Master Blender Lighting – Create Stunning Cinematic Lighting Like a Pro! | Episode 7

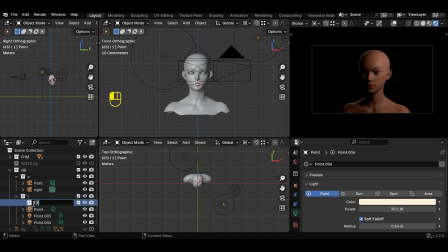Anyway, this is the simplest and most commonly used lighting setup with small tweaks that make us move on to the second type of light, area light. Unlike point light, area light emits light in a single direction, making it much easier to control and position.
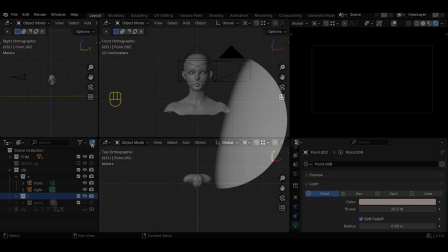It can be used to simulate TV or window lighting, adding realism and beautiful contrast to the scene.
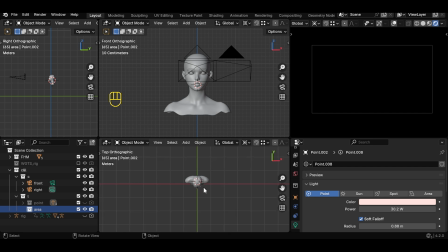Let's repeat the same steps but with area light so we can observe the difference in light diffusion and shadow softness compared to point light.
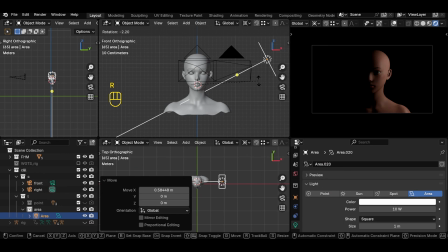think the difference is clear now.
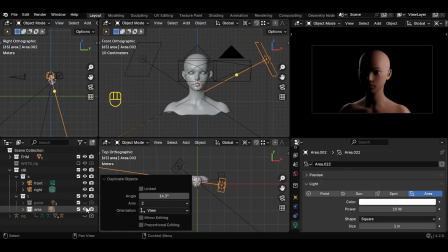Point light excels in light distribution, while area light offers better control over direction and intensity.
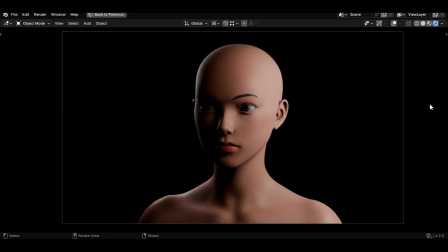That's why combining both is the key to achieving professional and balanced lighting.
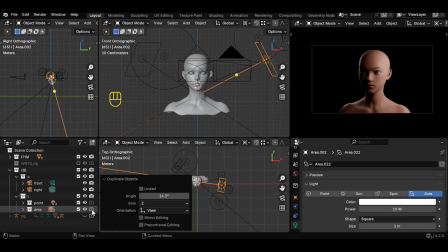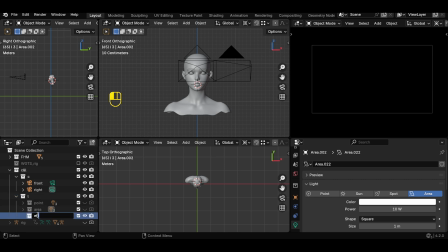Now, let's move on to some common lighting effects, starting with the aura effect in the background,
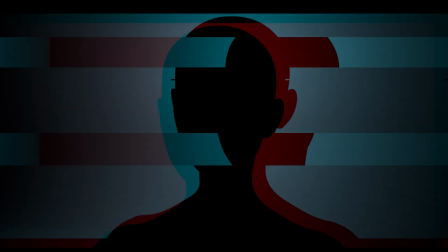which adds dramatic depth and helps separate the subject from the background in an appealing way.
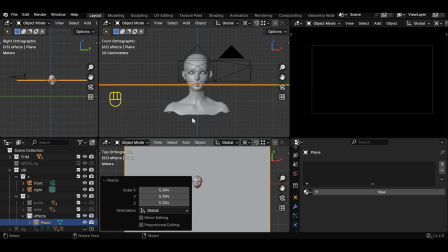It's simple to create. The first step is to add a background so the lighting stands out and creates the desired effect.
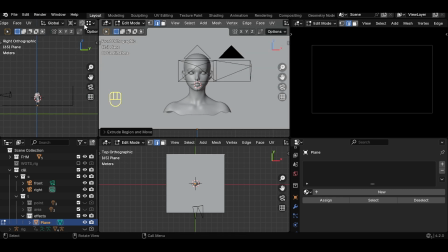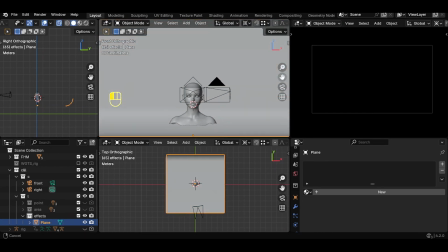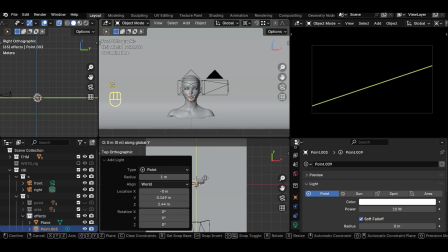Add a point light and move it behind the head, close to the background, positioning it at the center of the camera angle.
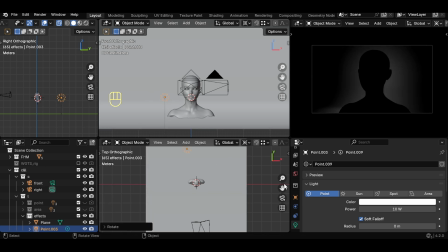Of course, you can adjust the halo color to match the environment and overall mood of the scene,
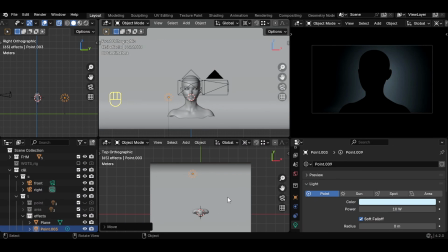whether warm for a cinematic feel or cool for added depth and mystery. Now we move on to the second effect, the highlight,
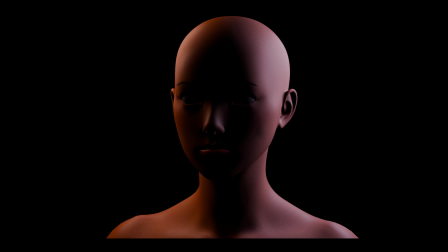which is used to emphasize the edges of the subject and add a sense of depth and separation from the background.
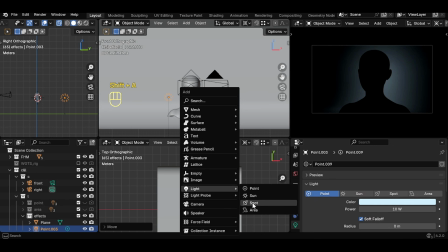Add an area light. Move it upwards.
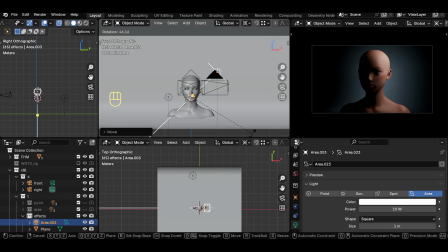Then rotate it to the right and finally slightly push it backward, creating a soft side light that enhances the highlight effect.
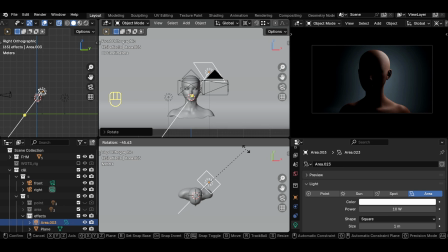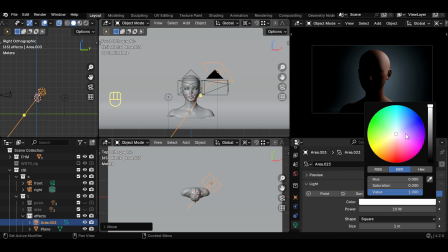Change the light color to blue.
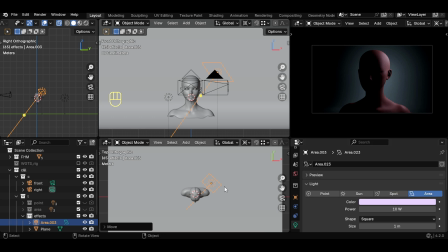Duplicate the light in the opposite direction, but this time in orange,
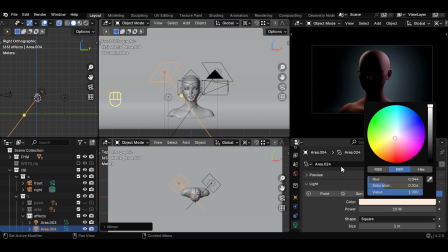creating a dynamic contrast between the cool blue light and the warm orange light, adding a cinematic and visually appealing effect to the scene.
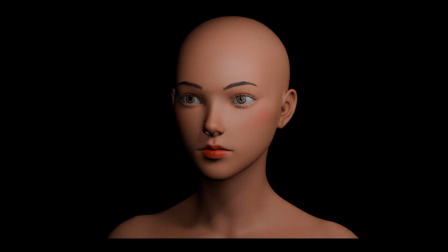Add the usual setup of point light to illuminate the entire scene,
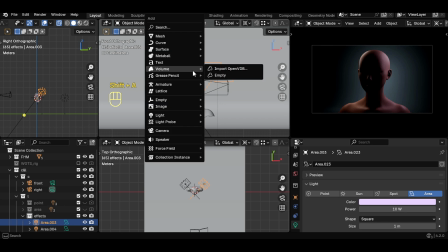ensuring a balanced light distribution and seamlessly complementing the highlight and halo effects.
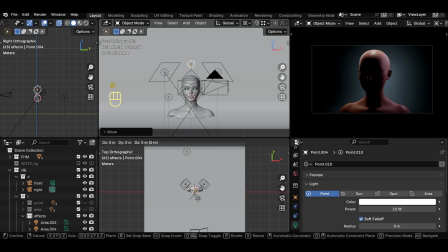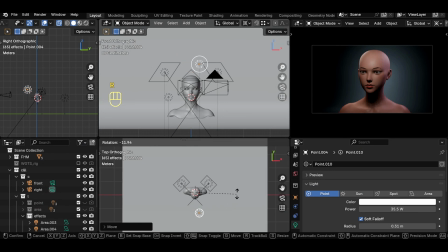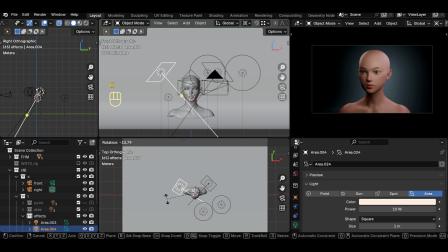Now we adjust the colors to match the skin tone.
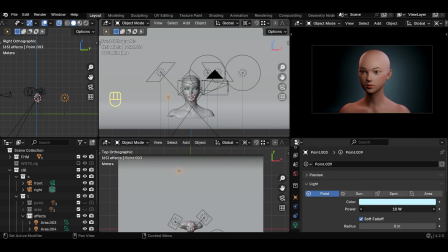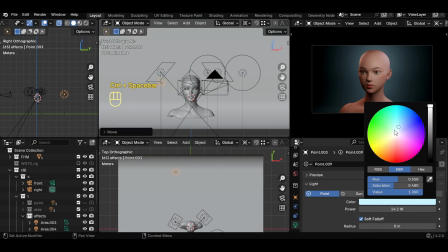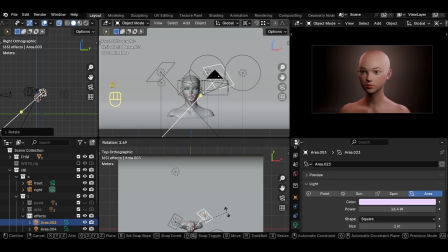And just like that, we have our first cinematic shot of the day.
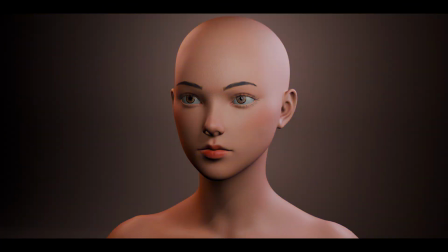With proper lighting distribution and color adjustments, we've achieved a professional and visually striking scene.
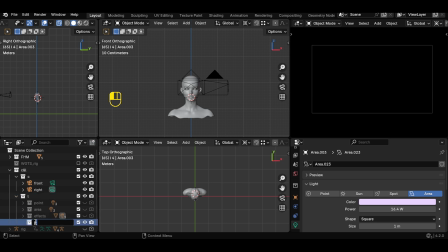Now we move on to the second step of the day, which follows the same setup but with changes in colors and light directions, creating a completely different mood for the scene.